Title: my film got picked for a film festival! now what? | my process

Hello, I am currently working on, it's so orange in here. I am currently working on an edit of my Overstimulated short film because it's gonna be screened at the Valencia Film Celebration, which I'm very excited about. And I went to give it a few tweaks before sending it off for them to screen it. So yeah, I thought I would make another video where I bring you along to the process of that, but I'll have a separate video up that shows the process of me being the production designer and costume designer for the celebration event, as well as the teaser and the trailer for it. But yeah, I thought I would do a separate one though on my film and how I'm preparing it to be shown at the event. Right now I'm editing it and giving it a few tweaks. I also made a poster for it. I made a really simple poster because I'm not a graphic designer and I was using Canva so that I could submit this on time. So it's gonna be simple. But yeah, I'll show you what the requirements are for me to submit it and my submission. The event is on March 1st. I don't know if I'll post this before or after the event, but if you stop by for the second block, that's when my film will be showing. And there'll also be a director's Q&A after, which I will be at. I'll show you the process of getting my film prepared to be shown at a film festival, I guess.
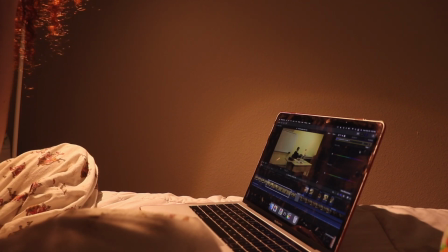[1:39]
I'm just using the camera's microphone for this because my phone's out of storage and the microphone I use connects to my phone.
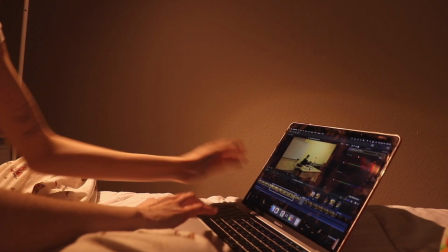[1:45]
But I am changing this color
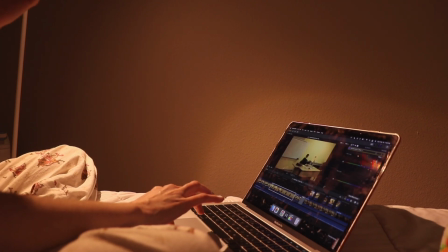[1:49]
again on the shot because it's just way too yellow for me.
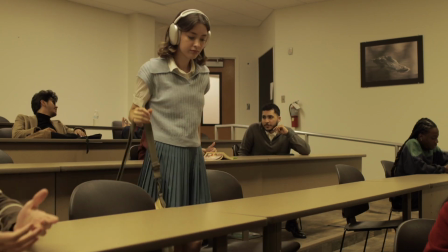[1:55]
Yellow's already not my favorite color, so the fact that the walls over there are
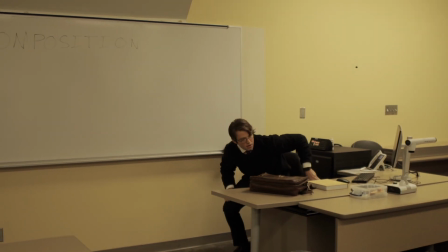[2:01]
extremely yellow is very bothersome to me, and I already edited the color on it a lot when I first edited this video,
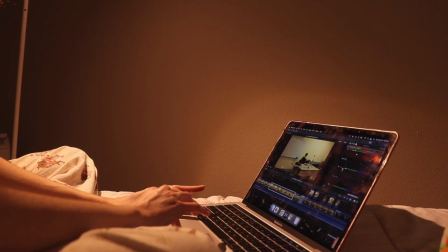[2:09]
but I'm making it cooler even more now and desaturating the yellow.
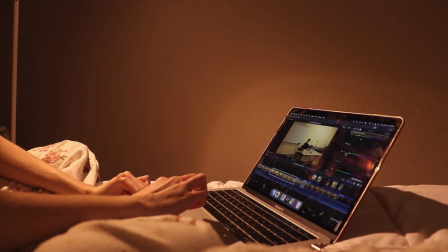[2:13]
So yeah, that's what I'm working on, mostly color grading it again so that it looks just less yellow,
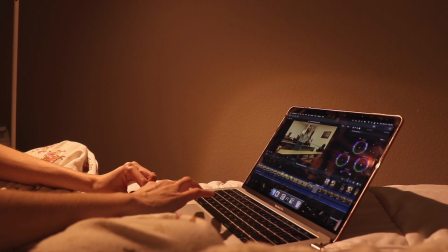[2:21]
because I hate how yellow it looks.
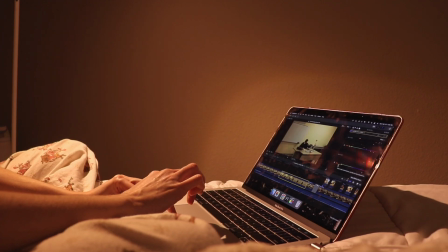[2:24]
But I was filming inside a classroom and the light is yellow and so are the walls, so I couldn't really control the lighting as much as I would have liked.
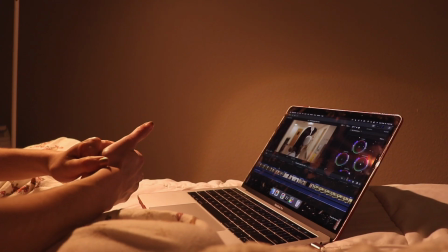[2:37]
I could have actually, if I had planned this more in pre-production and
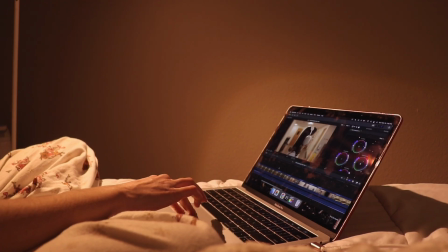[2:44]
figured it out that way, but I didn't. I honestly barely lit this short film, which is not the best because I learned a lot about lighting and I could have done a lot with it, but
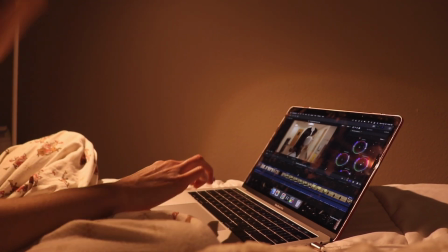[2:58]
through working I learned more. And yeah, this is my first one using like professional film equipment,
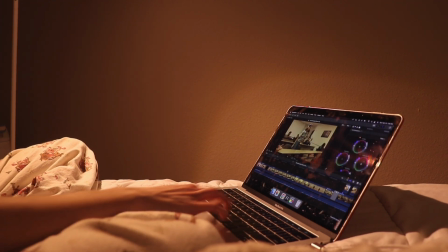[3:06]
so I am going to forgive myself for the things I am not the proudest of.
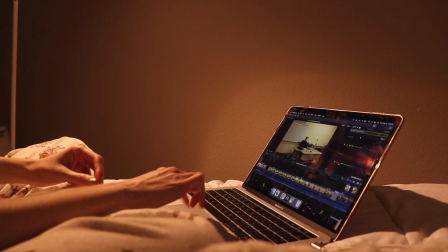[3:14]
I don't want to edit it too much though because I do like the warm tone for the film.
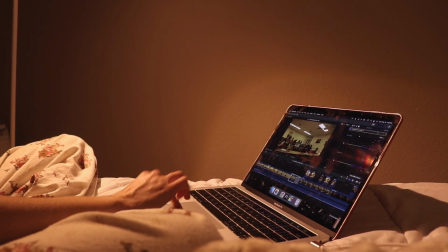[3:19]
But yeah, I'm just here working on the hue and saturation curves on Final Cut Pro and putting the yellow down. That's pretty much all I'm doing. The other problem that I have to solve is the transition that I have in the short film. I had a meeting with my professor where we talked it over, and he gave me feedback on his thoughts on the film. And one of the things that he mentioned that he would have changed about it was the transition to black before I got into, I guess, the action part of this short film.